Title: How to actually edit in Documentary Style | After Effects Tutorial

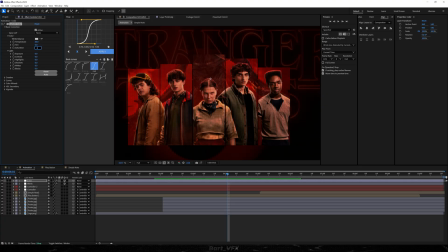[12:24]
So in order to get that vintage style, we need to set the saturation to 60, and this is already gonna make a huge difference. Then you wanna head over to the curves, and we're gonna bump up the highlights, and we're gonna decrease the shadows.
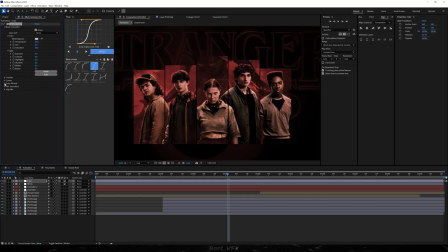[12:36]
So basically an S-curve, and then I'm gonna close it down, go to our color wheels, and we're gonna drag the shadows over here towards the blues.
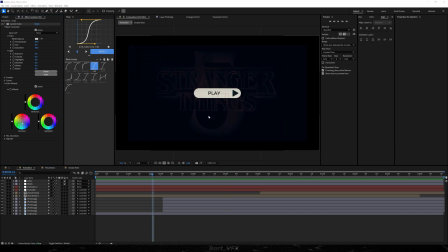[12:46]
And bro, it looks so good already. Then it'll be good to add something on top that will stitch it up together. And essentially what I'm thinking of is an overlay with the dirt or just some stains or scratches.
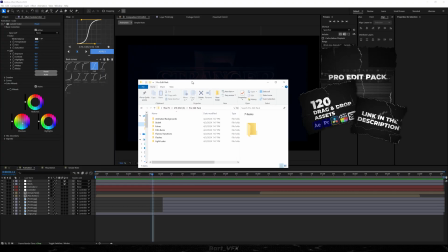[12:56]
So I'm gonna support myself with ProEdit Pack. We're gonna head over to animated backgrounds. I'm gonna go to jitter, and I'm gonna take something like that. Let me just show you.
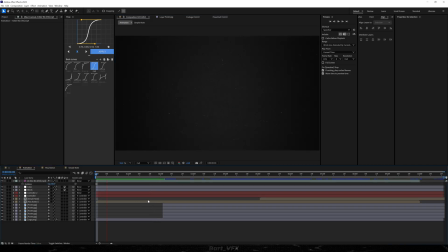[13:06]
Just need to flip it. So this is gonna give us these scratches and a grainy look. So what I'm gonna do is head over to modes, and I'm gonna change the mode to screen. And this is gonna be literally perfect for this. And by the way, something I forgot about is actually putting a safety background over here.
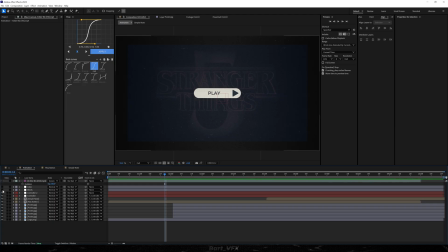[13:25]
So what I'm gonna do is disable this for a second, and we're gonna create a new solid.
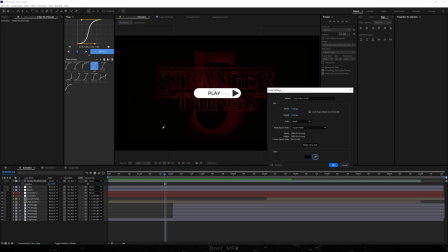[13:32]
And I'm gonna take the color from our Stranger Things background. Let's rename to BG, hit enter, and drop it below.
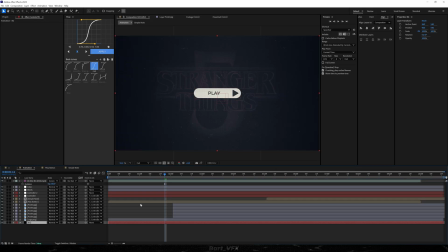[13:40]
Now we can enable everything, and this should do. One thing I would do with the jitter is just head over to opacity and set it to 50%, so it's not that intense. And also to have all the effects, all the colors applied to our jitter, we could put it below our blinds.
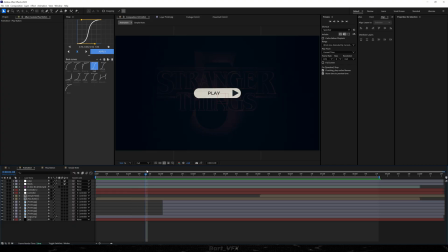[13:57]
Also something that characterizes that documentary editing style is not adding motion blur, unless it's very necessary. So let me just show you how it would look if we turned it on everywhere. You see that effect over here is losing all the power. It's not as effective as it used to be.
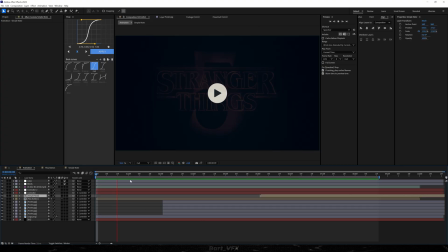[14:16]
So you kind of want to avoid it unless it doesn't look good. So that way we got a fire animation, but one extra touch we could add is heading over to the controller.
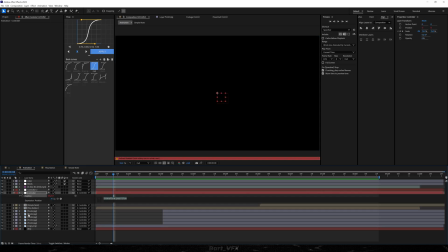[14:23]
I'm going to hit P, and I'll alt click the stopwatch. Here I'm going to type in wiggle and in brackets 1.8. So this is going to shake the camera a little bit, which is going to give it a nice touch. So the first value is going to control the speed, and the other one is going to control how far the shake goes.
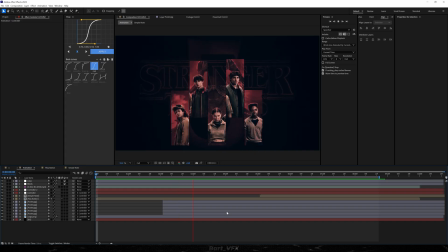[14:38]
All right, so we got our documentary editing style animation ready. And honestly, it looks pretty good. We got the blinking effect, which is giving us an all times vibe, and then we also have saturation lowered down, which is adding that vintage look.
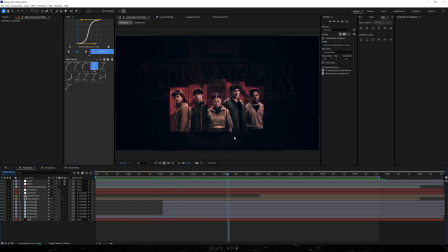[14:53]
Then the frame rate is doing the heavy lifting here, which is probably the main component when it comes to documentary editing style.
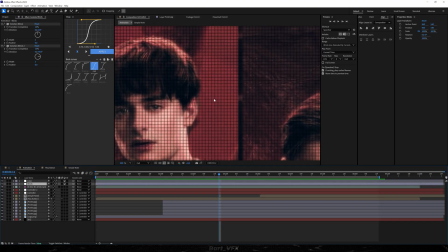[14:59]
Then also make sure to use blinds to get that kinda TV look. And this is looking fire.
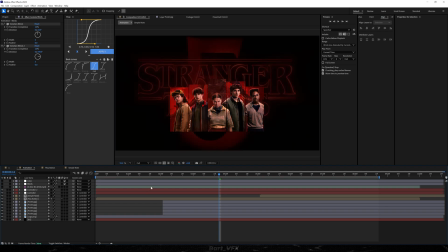[15:03]
Let me just turn off the effect so you could see how it looked before. So this is a completely different feel. Here you have full screen. You can't even compare it. I think that's a wrap, so make sure to check out the editing shift for the best promotion this year. You can also check out the video on the screen, and I will see you in the next one. Cheers, guys.